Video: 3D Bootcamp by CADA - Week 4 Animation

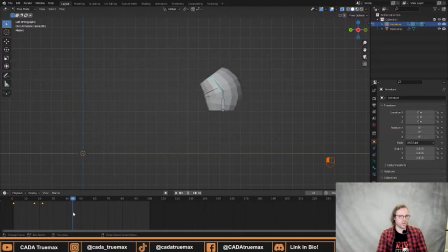So we're going to just check, where do I want it to start crunching up again? I want it to go about frame 50. I want it to start riding up again. So I'm just going to get it sort of straight again.
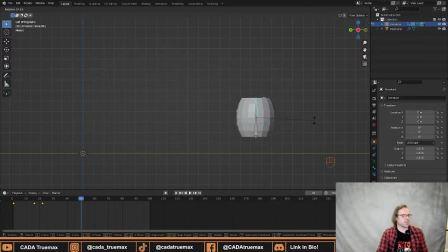Don't worry too much about getting it 100% straight, because that's actually going to make it look even more unnatural. If you get a little bit of variation, a little bit of value on the rotation, it's going to add that human feel that no two positions, no two poses are the same.
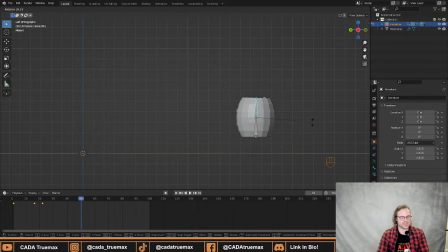So it's all right to be a little bit imprecise with this. I'm going to go like that. I, rotation. And let's see how that looks when we play through it. Boink.
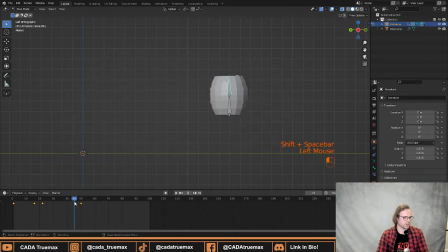Boink. Yep, that's starting to look all right. And yes, making those sounds are mandatory, by the way. Animators, modelers, sculptors, we all make weird sounds when we're sitting and doing it for ourselves.
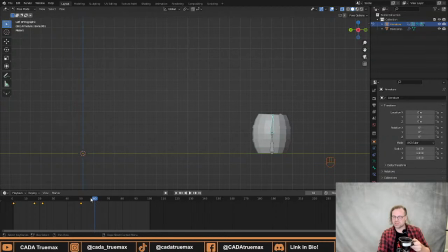So don't be shy about it. It's a-okay. So, all right. So I know my barrel lands at about frame 58. So there.
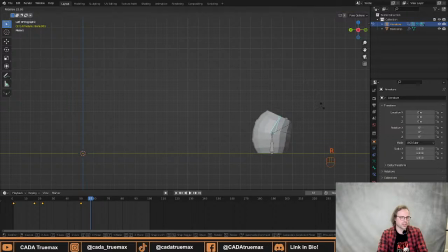So at about frame 57, 58, I now want this to crunch together again, because it's now landing. If you've ever tried to land with straight legs, you know how much that hurts. So we don't want to inflict that type of pain on our barrel.
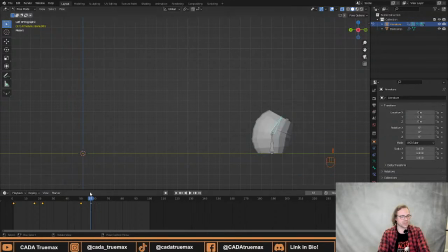So we're going to have him crunch together a little bit to just receive that landing. We'll fix that later. Don't worry about it. To receive it, and then let him hold it a little bit before we zero him back out.
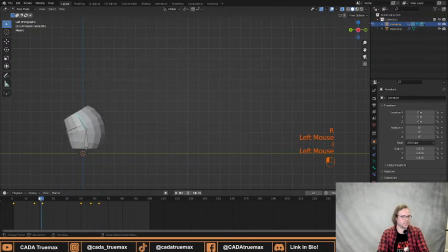There we go. I for keying. And now we can play through again. Let's see what this looks like. This is not bad. All right. So the next point here is, this is still kind of mechanical.
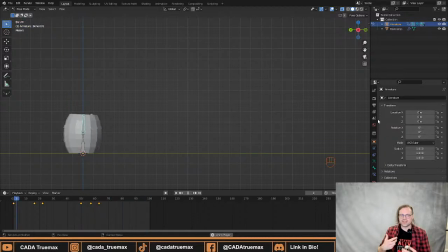It's still a little bit weird. It doesn't look quite right. And that's because we haven't played with our curves.
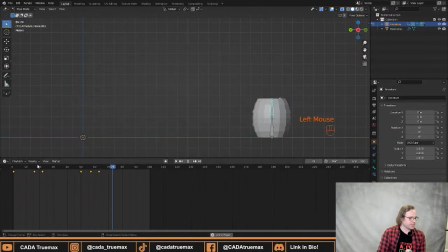Now, if you don't know animation, curves might sound a bit weird for you, but all these keys have curves. That is how they blend into each other.
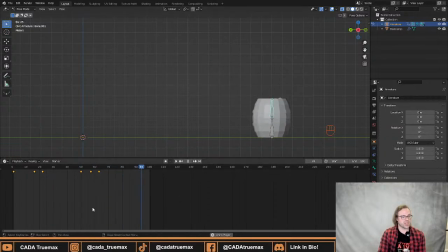And we can edit those. And we edit those by changing our timeline, because right now we just have our timeline. These are just keys. We can't really see what they're doing. But if we go into the left-hand side of the timeline here, we can switch to what's called the graph editor.
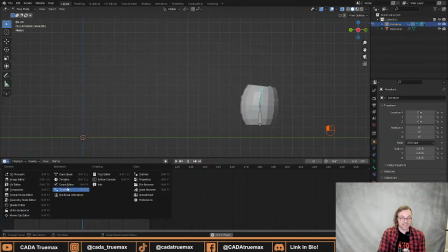This can also be done by pressing F6, like so.
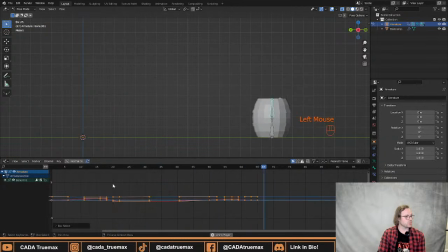And here we can see all the keys we've set in our scene. Now we haven't done entirely 100 frames, but giving a little bit extra to work with in case you want to do something extra, that's perfectly fine.
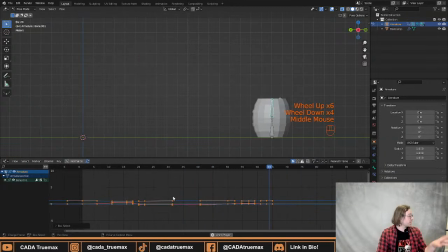So our navigation tools work in here as well, so we can zoom in and out. It has an extra dimension to its zooming that if you hold Control and middle mouse button and move to the side,
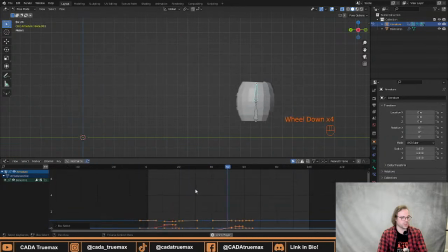you will stretch your curves out. And if you move them up, you will stretch them up and down so they get easier to read. You can see, like so.
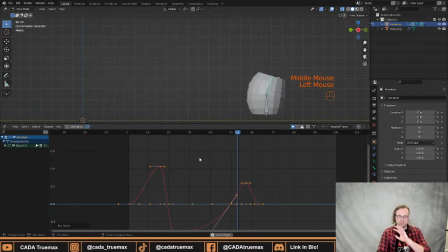And yeah, so I don't have, because I have my notes on the other screen, for once I don't actually have the chat. But there's going to be some questions from chat. They're going to be asking some things, and we're going to be answering a little bit.